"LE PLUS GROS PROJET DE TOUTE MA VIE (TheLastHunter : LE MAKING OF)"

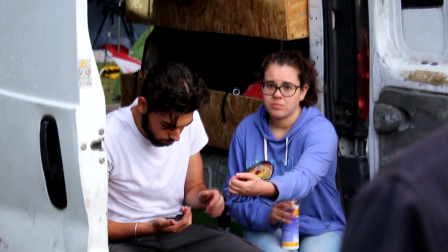(25:00)
Donc il a fallu que j'enfile le costume. Il a aussi fallu qu'on me maquille pendant un moment. J'avais le trac, je voulais vraiment pas me rater pour ma toute première scène.
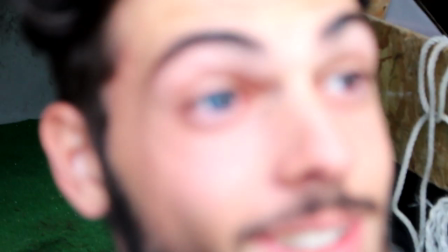(25:09) Fais voir. Oh putain, classe, attends. Tu fais flipper sa mère. On dirait.
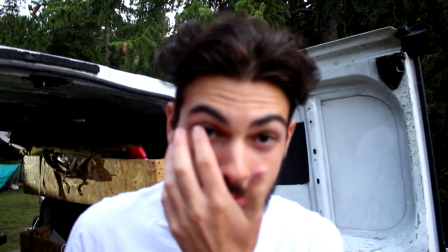(25:15) Ouais, putain. Très belle scène.
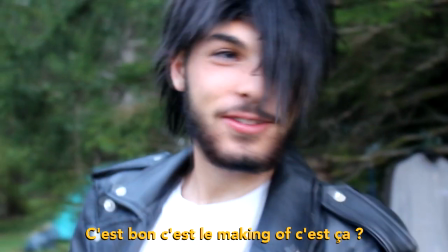(25:22) C'est bon, c'est making of, c'est ça? Ouais, bonjour making of.
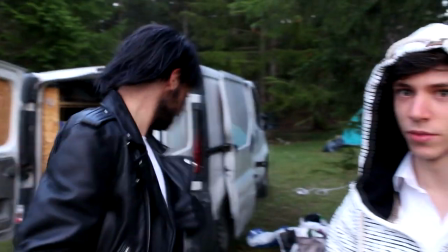(25:29)
Et c'est ainsi que j'ai fait face à une difficulté supplémentaire, celle de diriger les comédiens alors que je suis moi-même dans la scène, déguisé en Light Pills, allongé sur le sol.
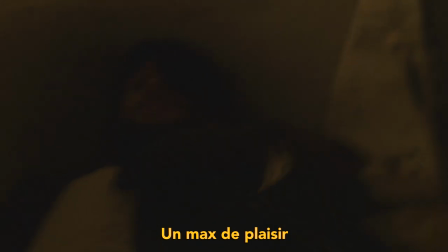(25:37) Yes, un max de plaisir. C'est chez moi ici, du coup. Calme, c'est bon.
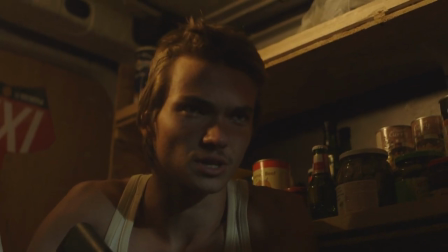(25:45) Oh putain, merde, c'est vrai que c'était à moi. T'as pris quelque chose? C'était quoi, je l'ai oublié celle-là.
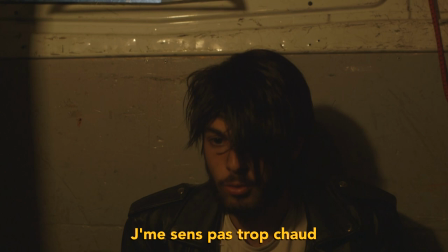(25:52) C'est juste, je sens que je peux faire mieux là, je me sens pas trop chaud. Tu sais, je suis pas encore à l'aise avec le costume et tout, c'était en fait.
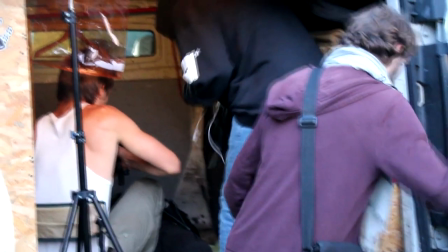(25:57) Vas-y, vas-y.
Bon, en vrai, ça allait, la scène était plutôt simple, encore une fois, c'était essentiellement du dialogue, donc on a réussi à la terminer.
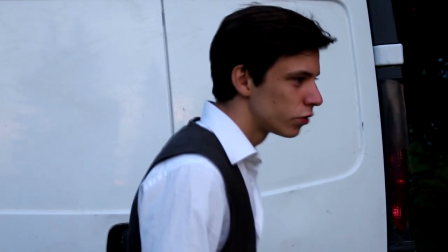(26:03) Tu rentres pas, oh. Je suis privé de tournage.
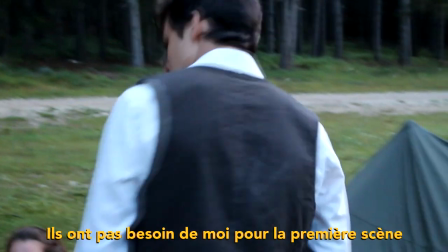(26:08) Non, j'ai pas, ils sont pas besoin de moi pour la première scène. Je comprends pas. Ça me choque un peu, quoi.
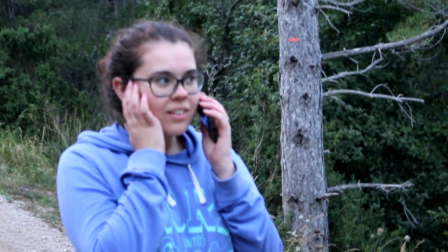(26:14) Enfin...
Juste après ça, on a fait une pause pour manger et on a directement enchaîné sur une autre scène avant d'aller se coucher.
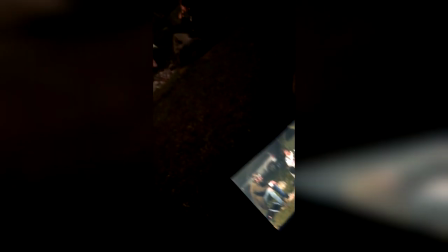(26:19)
Dans le film, on a pas mal de scènes qui se passent la nuit et vu le temps qu'on met à installer une scène, on ne pouvait en faire qu'une seule par soir environ.
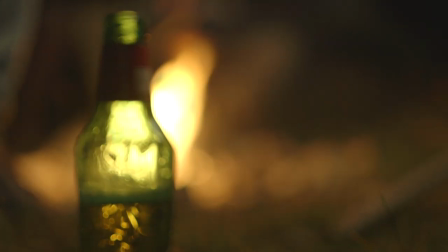(26:25)
Du coup, on savait qu'on allait se coucher très tard pendant au moins les 4 prochains soirs.
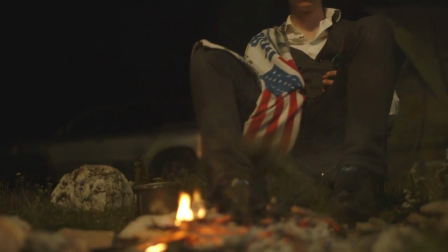(26:28)
Encore une fois, vu qu'on était très fatigué et qu'on devait refaire pratiquement tout le découpage sur place par ma faute, avec Jesse, on a voulu faire un truc carré.
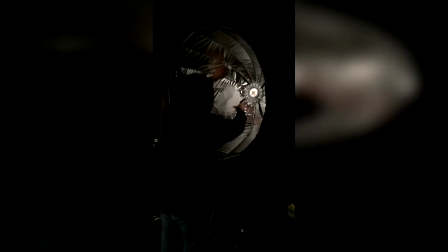(26:34)
Donc pour ceux que ça intéresse, il a installé une lumière de sorte à mettre un projecteur au-dessus du feu pour accentuer la lumière de celui-ci.
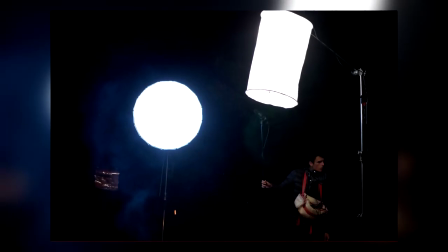(26:40)
Et il a mis un autre projecteur un peu plus loin pour éclairer les personnages sans que ça ne soit trop abusé. Ce projecteur ayant bien entendu pour but de reproduire la lumière de la lune.
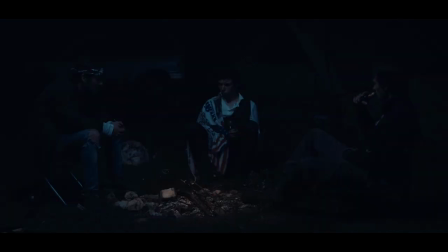(26:48)
Pour le découpage, pareil, on a fait un truc assez simple, à savoir un plan large pour illustrer la scène dans l'espace, montrer l'emplacement de chaque personnage, puis un plan plus serré sur chaque personnage.
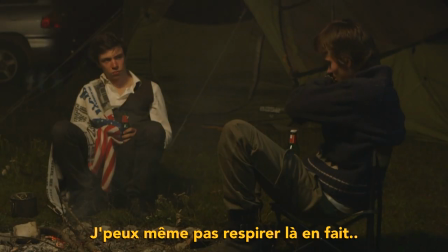(26:57) Je peux même pas respirer en fait.
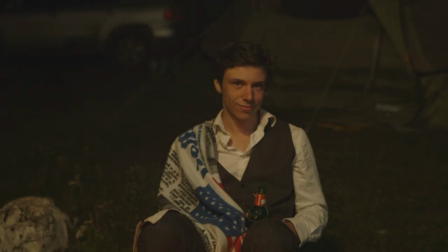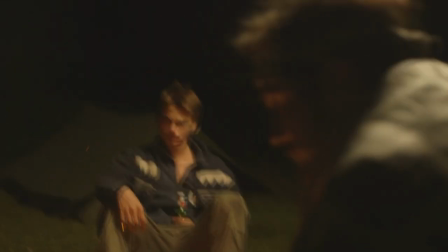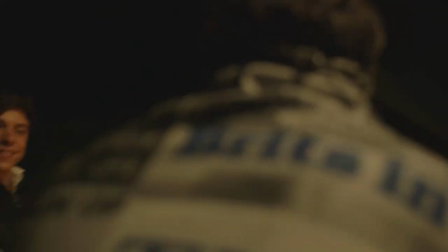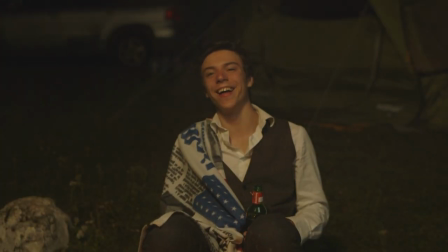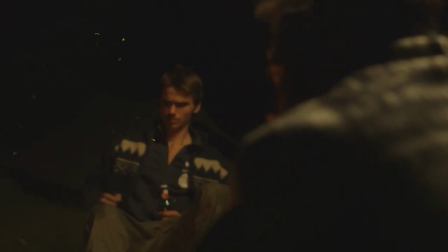(27:21)
À la fin de cette troisième journée, on était vraiment contents, on avait été plus productifs que la veille, mais on commençait à sérieusement ressentir les effets de la fatigue,
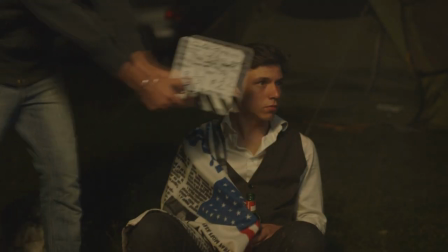(27:28)
et il fallait absolument qu'on trouve une solution pour qu'on puisse avoir le temps de tourner tout le film dans les jours qui nous restaient.
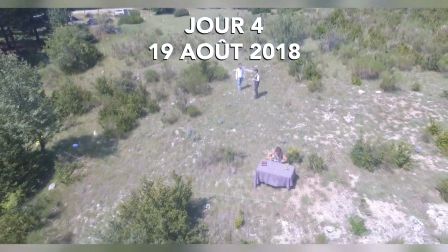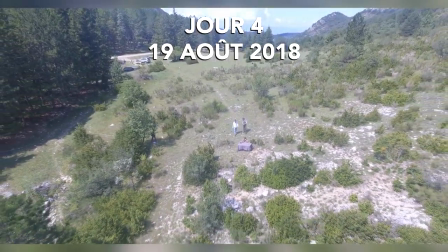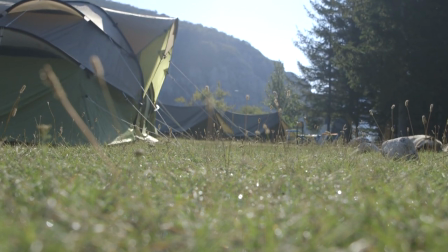(27:43)
Bon. Cette quatrième journée a été dès le départ très forte en émotion car il nous est arrivé une nouvelle dinguerie.
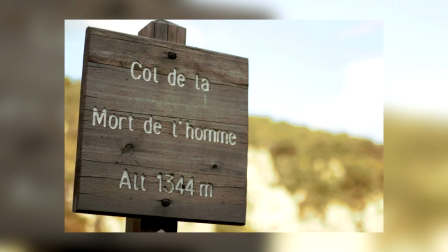(27:48)
Vous vous doutez que si on est allé tourner notre film au col de la mort de l'homme, c'était pour être totalement tranquille car on sait que l'endroit est assez paumé, et même en y étant allé avant,
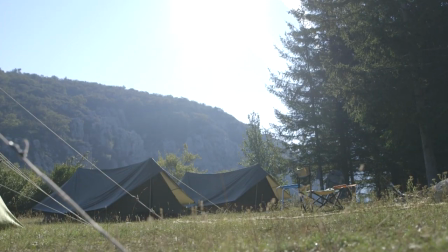(27:55)
on a vu que personne n'y passait. Eh bien, ce matin-là, figurez-vous que j'ai été réveillé par des rires.
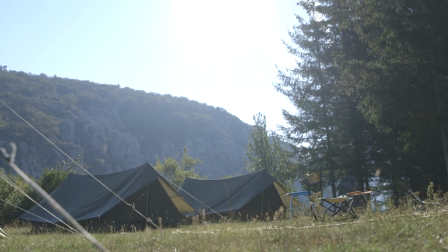(28:00)
Ouais ouais, des rires, des gens qui parlent, mais genre beaucoup beaucoup de gens.
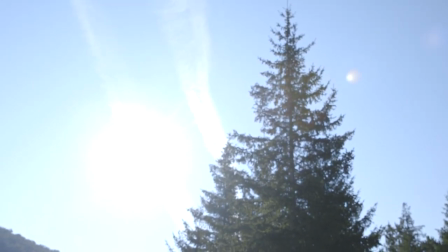(28:04)
Au début je me suis dit que c'était toute l'équipe qui était debout vu que je voyais rien dans ma tente, mais il y avait quand même beaucoup de personnes qui parlaient.
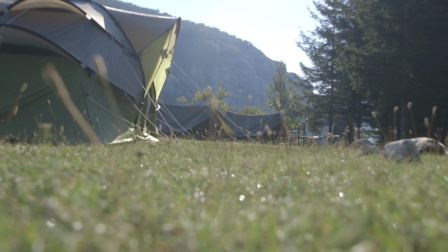(28:09)
Puis au bout d'un moment j'entends aussi des enfants, des chiens, des bruits de 4x4, donc là je panique un peu et je sors de ma tente, et en sortant je découvre qu'en fait personne n'est réveillé,
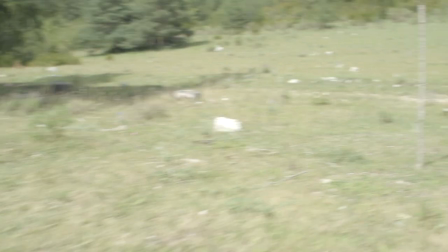(28:18)
le camp est vide, et en tournant la tête, je vois de l'autre côté de la route un groupe de chasseurs, mais ils devaient être une bonne trentaine, tous armés bien évidemment.
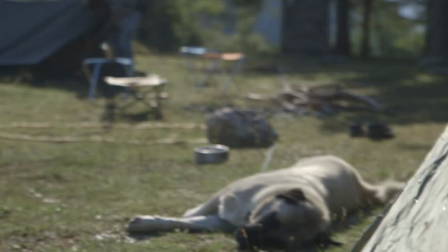(28:26)
J'étais vraiment en PLS, je savais pas du tout quoi faire. Encore une fois, c'était dû à un gros manque de préparation et de repérage de notre part, mais bordel,
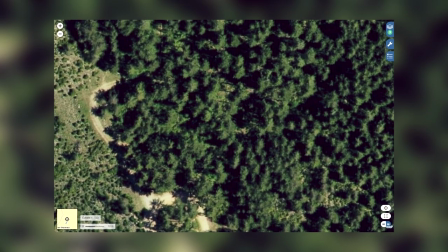(28:32)
pile l'endroit qu'on choisit pour tourner notre putain de film, c'était en réalité un point de ralliement pour tous les chasseurs du coin.
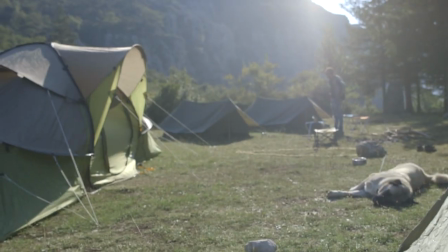(28:38)
Il y a donc eu une battue toute la journée dans les forêts alentours, et nous on pouvait pas rester au camp, fallait quand même qu'on tourne.
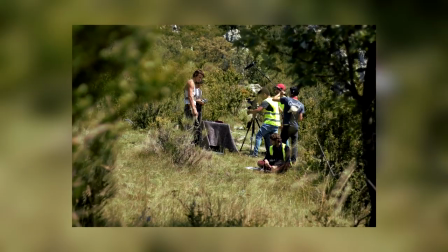(28:43)
Donc, on a pris tous les gilets jaunes qui se trouvaient dans nos voitures, et on s'est placé, Jesse et moi, de chaque côté du groupe pour encadrer les comédiens pendant toute la journée, partout où on allait,
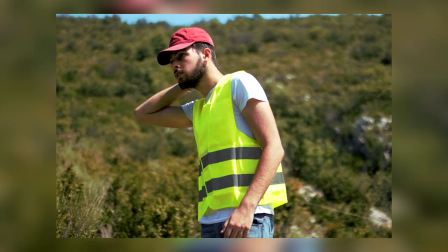(28:51)
de sorte à être visible dans la forêt, et accessoirement, de sorte à pas se prendre une balle perdue, quoi. Ouais, une belle dinguerie.
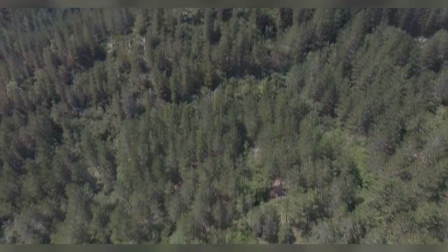(28:57) It's not easy having yourself a